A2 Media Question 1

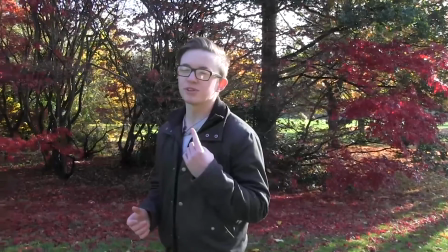We decided to develop the typical codes and conventions of a documentary by featuring an on-screen presenter who is also the off-screen narrator.
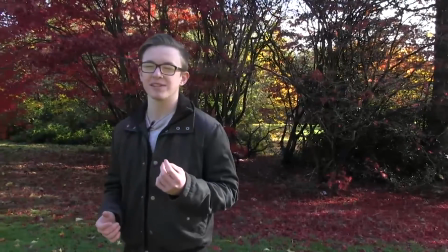We felt this would familiarise the audience with who's speaking.
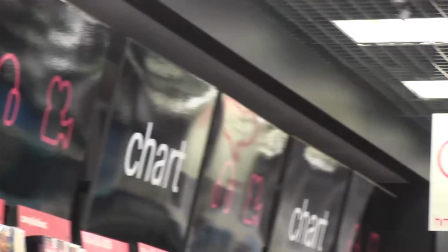To reflect the forever changing music industry, we chose to feature a lot of fast-paced editing, symbolising this for our documentary.
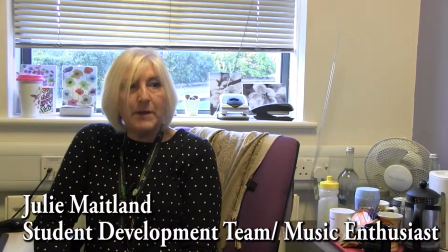This was partially influenced by Super Size Me. Sticking to codes and conventions, we stuck with including a couple of expert interviews.
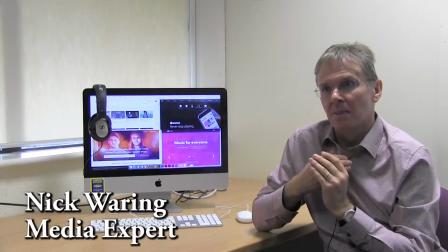We also stuck with the theme of having them look across the camera and featuring their name and profession in the corner.
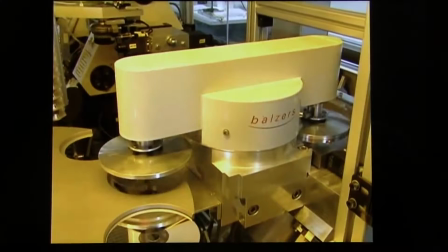To keep with our fast-paced editing, we included some cutaway shots to keep the editing constantly moving and also more entertaining.
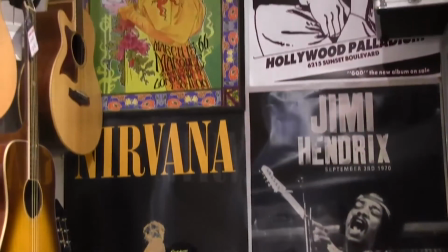We developed codes and conventions by having various forms of non-diegetic music to reflect the mood and tone of the issue, at times being uplifting and other times being dark.
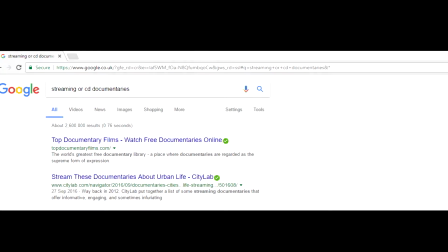Our topic, as far as how we structured it, was of no influence, as our topic is quite unique,
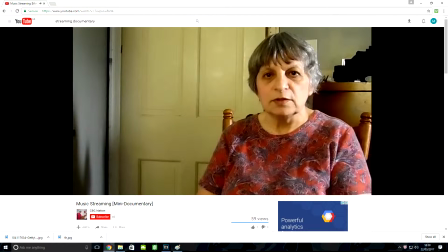and in our topic research could only find one non-professional documentary to do with streaming and CDs.
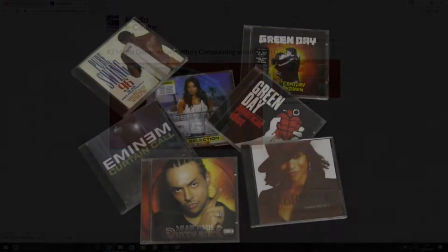The stop-motion intro that we used was influenced by an A2 Media documentary, Who's Complaining About Video Games.
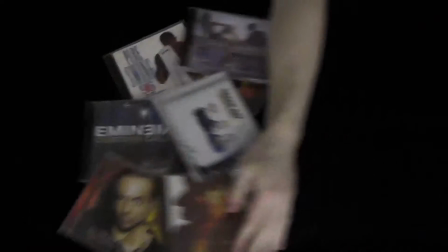We developed it to make it relevant to our topic. We chose to wipe the discs and then put down a laptop with the Spotify logo in its place
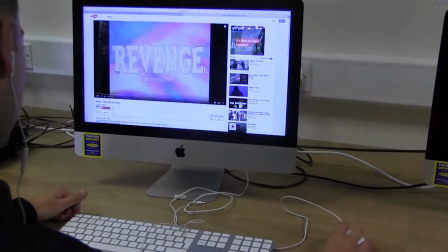to show CDs have been pushed away and digital forms of listening to music are seemingly taking over.
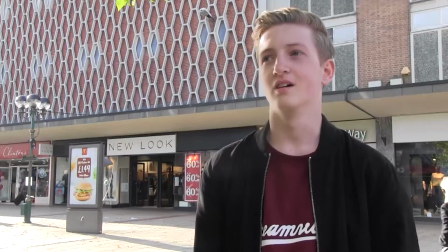We didn't edit too much natural sound out for the interviews, particularly the vox pops. This was to create more realism and make it seem more authentic.
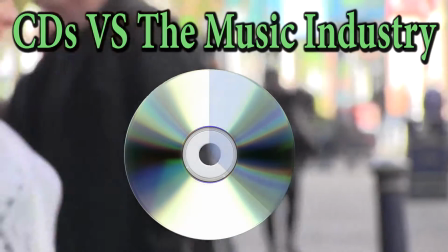A creative decision we made was to represent how the industry sales are segregated, which was shown in a pie chart.
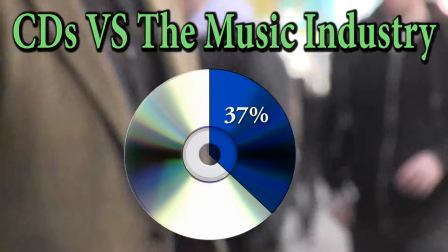This pie chart was in the form of a CD relating to our topic.
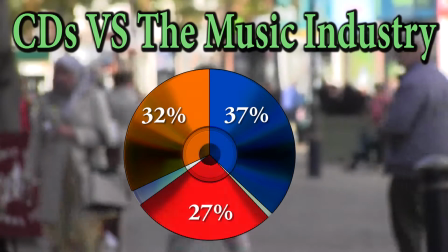As well as this, when we were showing facts, statistics, etc., we would blur out the background footage so that the audience could focus more on what we were presenting.
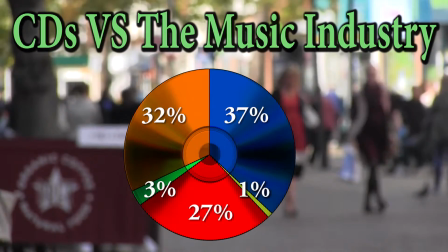We feel this is an effective way to deliver information to our audience more successfully.
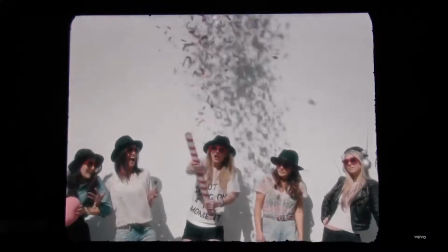Finally, we chose to compare Kanye West and Taylor Swift due to them being iconic figures among late teenage, young adult age range, of which is our target audience.
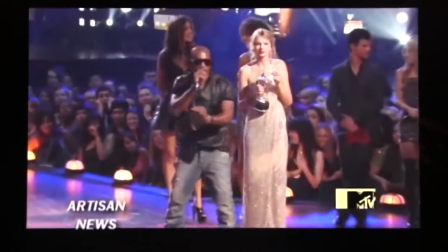By using these as an example to make a point, we feel it would resonate more with our audience.
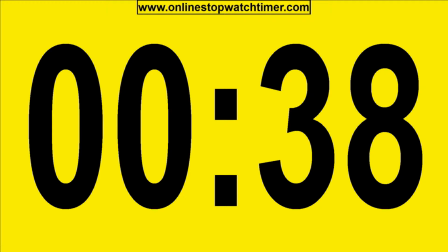We stuck with the codes and conventions of making the advert between 30 and 40 seconds, as we didn't want to drag it out and over-inform people.
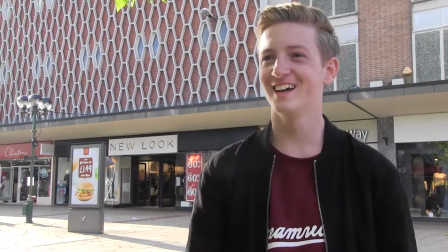Doing the same, we used some vox pops from our documentary in our radio trailer to mix up the tone from our narrator, and also to make it seem more relatable to our audience.
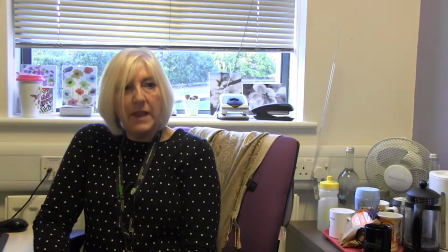Not only this, but we used a few other extracts of interviews used in the documentary for the same purpose, to not overdo it too much with our one narrator.
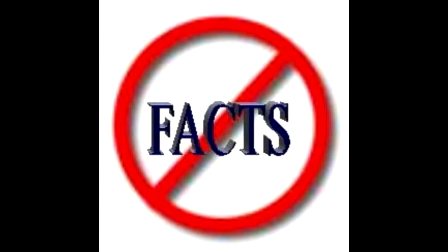We challenged the codes and conventions by not using much facts on our topic, as we thought our target audience is late teenage / young adult age range,
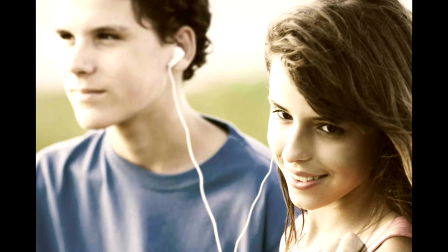that people's opinions would sit better with them instead of a bunch of facts or numbers.
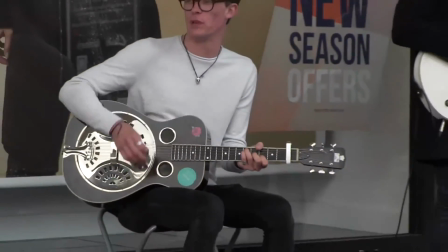We used the same music as we did for most of the documentary. This was done purposely to create both brand identity and also familiarity.
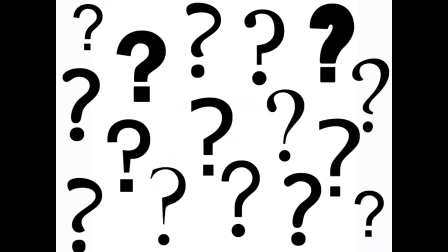Throughout the trailer, we used rhetorical questions to encourage the reader to think about what we were asking, and then hopefully watching the documentary to find out.
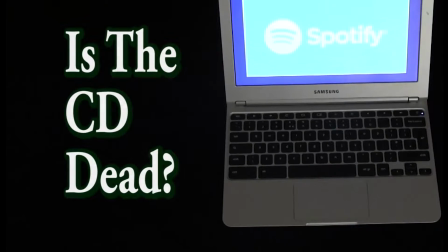Lastly, we kept mentioning the title, Is the CD Dead?, so that the audiences would really remember it and it would sink in.
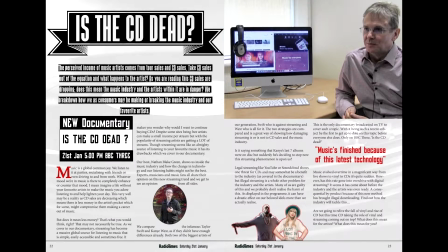The text of our article wasn't too long, which meant there were no need for 3 columns,
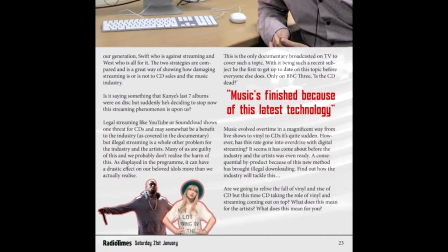so we used 2, sticking with the typical codes and conventions of a TV listing a double page spread.
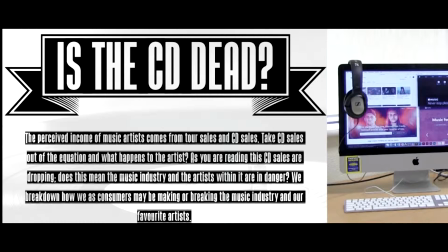Our title is big and bold, which is expected, but then we added a border around the words in our title, therefore developing the codes and conventions.
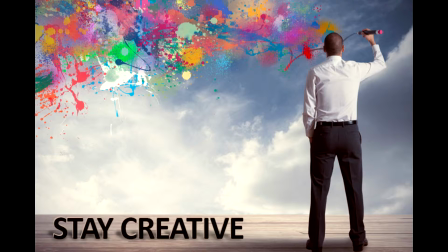This was done purely for creative purposes, as we thought it looked good. Again, developing the codes and conventions, we made our subheading longer than what's expected.
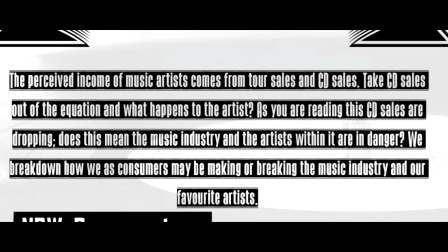This was because we feel it's more eye-catching than the text in the rest of our article, so we wanted to deliver good information to urge the reader to continue reading on.
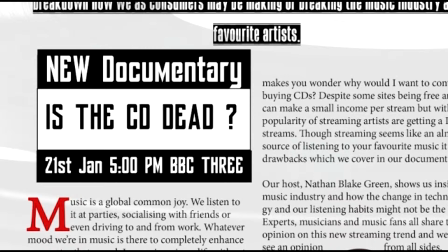For similar purposes, we put the date and time of our documentary in quite a large text and in a big box, as we feel this is vital information we want to be seen by the reader.
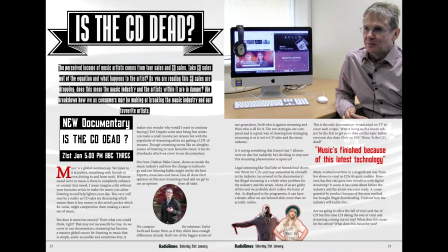We had an image of a vinyl being played in black and white and slightly faded. We use this in the background as it adds a feel relating to music or the industry itself.
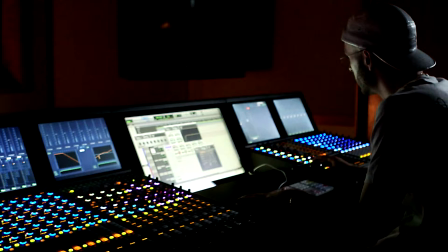It contrasts with the modern music industry as it's quite old and also in black and white, which represents this.
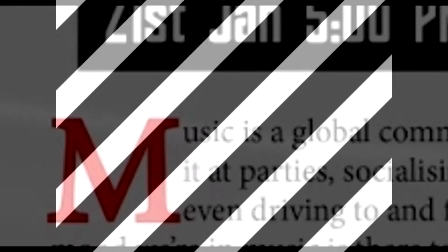The black and white is also part of our colour scheme, as well as red, which we use for certain text.
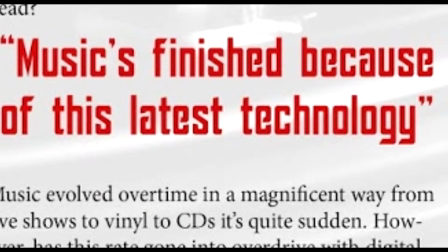This adds to our brand identity.